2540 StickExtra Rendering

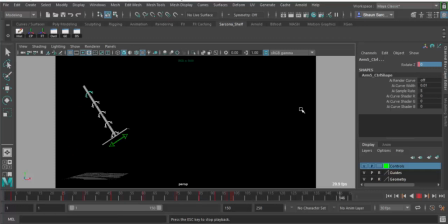Obviously, this is a hard, not very flexible object. It does move, obviously, when it's flipping around. But the fact that it's on an angle and it stays on that angle at the very end, that means that it's a pretty stiff object. That's the word I was looking for. Okay. So that's one way that we could do this one.
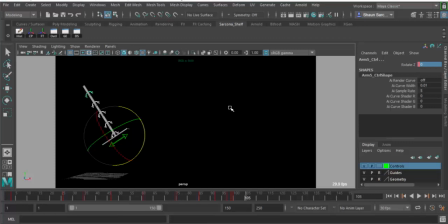The other way we could do this is obviously it doesn't get stiff again. It just like flops over still. It just kind of like goes this way and then it goes back that way. So it goes whoosh. And then right here, let me delete these.
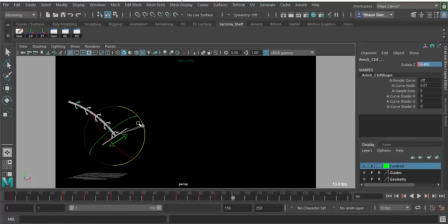I'm just going to take this and just go. Actually, I'm going to make this really far like that. That way it kind of like sags into it.
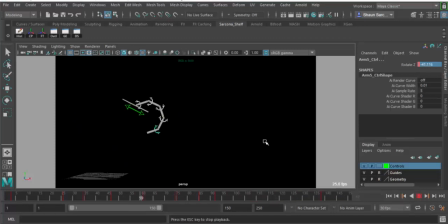Okay, and let's just really exaggerate that even further and go here. There we go. So now it's not very stiff. Now we have, again, a different kind of animation, a different story we're telling. The properties for this specific item are now different because of what we've done to it.
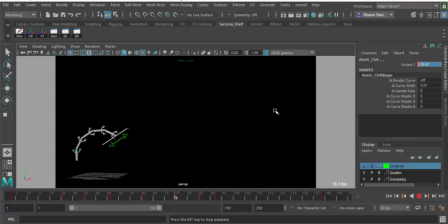Okay? Sweet. All right. Yeah. We can even do further, right? So he's pretty sad, like you said. So he's still sad. But then maybe he lifts up his head a little bit.
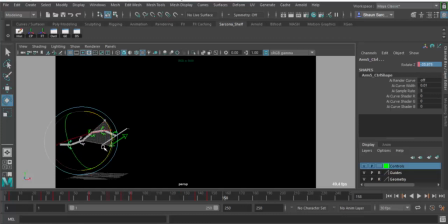And then he stands up. select them in the right order.
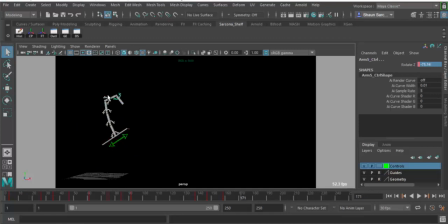And then fix his head.
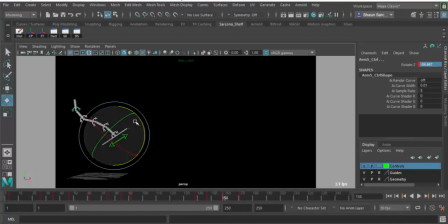I did not set a keyframe back here for all these other ones to be rotated back down. So you guys get back down here. Okay.
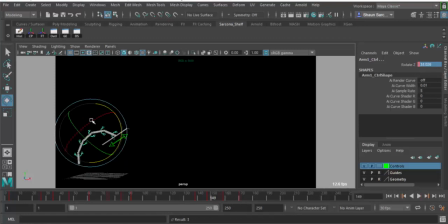That's cool. All right, so now I'm going to take this keyframe that's there, and I want to hold that a little bit. If you remember from what we watched last time, those 12 principles of animation, giving stuff the time for people to process it is important. If I just go from one action to the next action to the next action, you don't have time to process it.
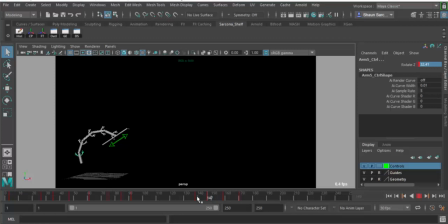So right here, that's when he's sad, and you'll see that we have time to process that he's sad. So we make a mental note in our heads. And then he has this kind of like moment where he looks up.
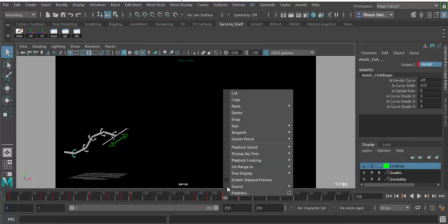But I need that moment to stick a little bit longer. So I'm going to copy those keyframes.
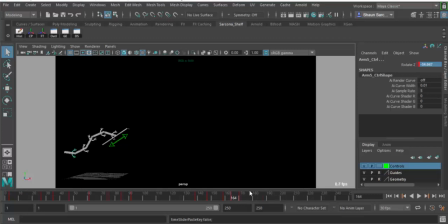I'm going to scooch up a little bit, paste those keyframes, and then I'm just going to shift middle drag this and scoot it over. So now we have this, and now he has that moment where he is looking up and then standing up.
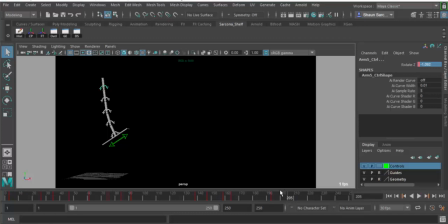And then just for fun, let's get him back on the ground because he's kind of like scared of heights. Let's go to that. Let's go to this.
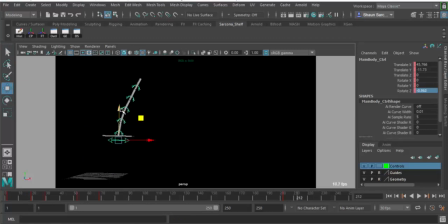Rotate, move that down. Actually, I want to move that up. There we go.
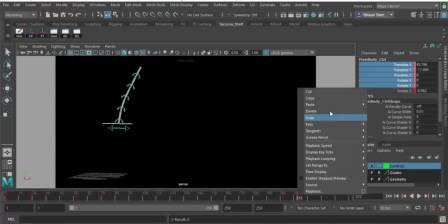I have 2 keyframes. I need to delete one. There we go.
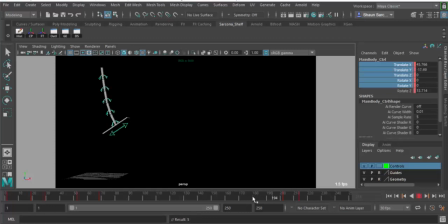All right. And then this is going to need to come up some. That. There we go.
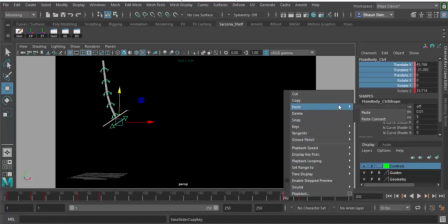I'm fixing that keyframe. I did not set keyframes on all of these. This is one of the issues when you have multiple sets.
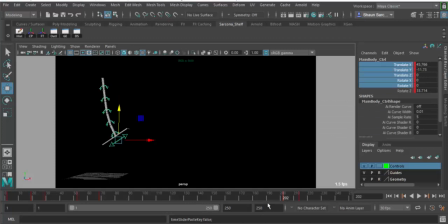You need to make sure you set all your keyframes, not just the one. Okay. So he comes in. And that's too high, so just scoot him down some.
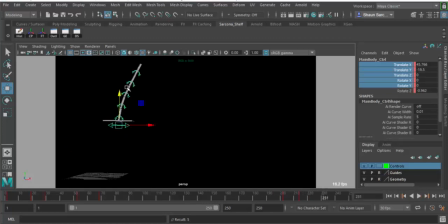Alright, and then we're going to slam him down on the ground. And I'm actually going to copy this keyframe again and paste it there. So every time I'm copying these keyframes and pasting it, I'm basically putting in those little holds right there.
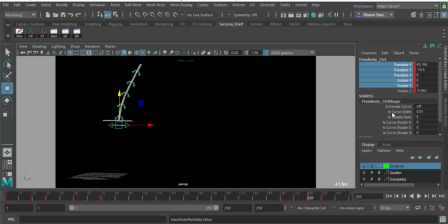So I want him to basically, he straightens up, he lifts up, there's a pause, and then he slams down. That's what I want to happen, okay? So it may be too long of a stop, we'll see. Yeah, definitely too long of a stop. Let's go and squeeze that in a little bit.
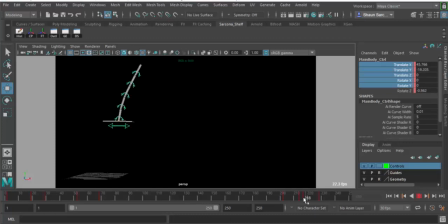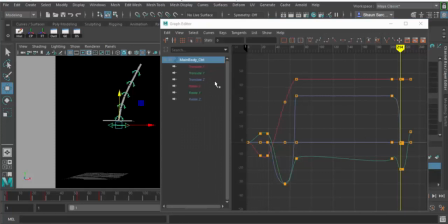Let me look at my graph editor real quick. There's something definitely funky happening in my rotate Z. Okay. Yep.
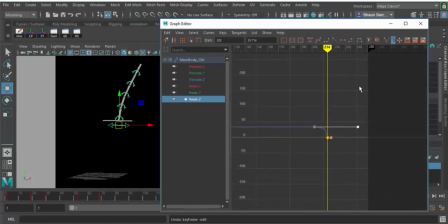So I had my animation here. I need to break my handle and squeeze that in. There we go. It was just too sharp inside my curve.
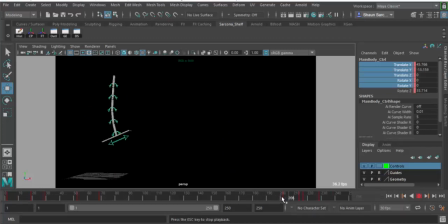There we go. That's much better. Cool. All right, that's good. Then I will go back, just like we did before. I animated the bottom, the body part of it, and then I came back and animated the little tentacles.
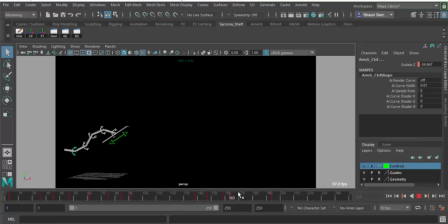So that's what I'm going to do now. So it comes up. Okay, now this time when he comes up like this, before the platform was kind of pushing him, so he kind of trailed behind the platform.
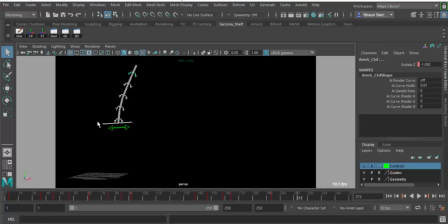Now that he's kind of in charge of it, he's going to push the platform. So I need to make sure that it looks like he's pushing it. And the way I get to look like he's pushing it is I give him a little bit of a presence here. I need to come back a second. I need to set a key on these guys, then go up
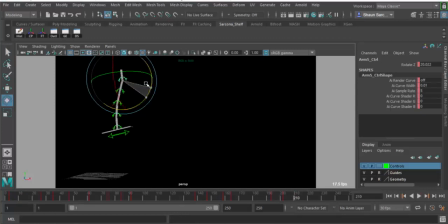And then give this a little bit of a turn there.
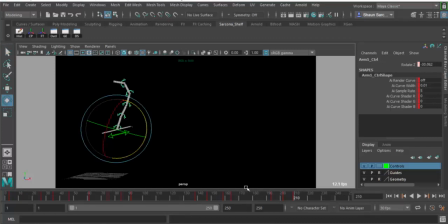Maybe this one could be just a little bit more rotated like that. That might feel better. There we go. So it feels already like he's actually like pushing it up, right? That's what we wanted. And now he slams down. So now we'll make him come to rest. So we'll go
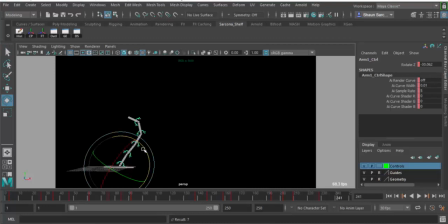there. We'll set a key. And then we'll scoot up a little bit. And then we just kind of have a little follow through because he was already kind of facing this direction. Those hotkeys already, right?
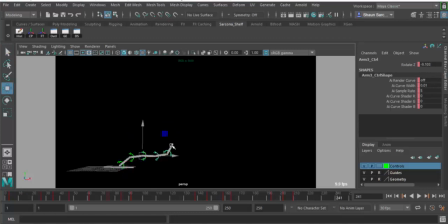That's nice. Okay. I'm gonna grab all these pieces, hit S to set a key. Yep, now it feels like he's coming down.
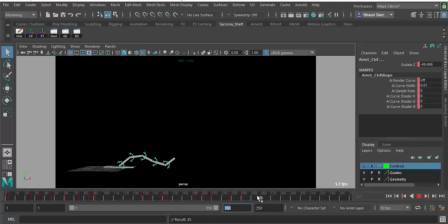Add some more frames. And then we'll get him back up again. So a quick way to reset them all, I'm just gonna put this back to 0. And then scoot him over to that side.
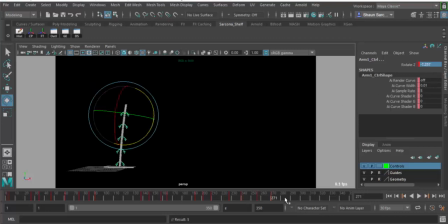And then come back here. And then there. Back to 0. Okay. So now here's our animation. We may still need some tweaking.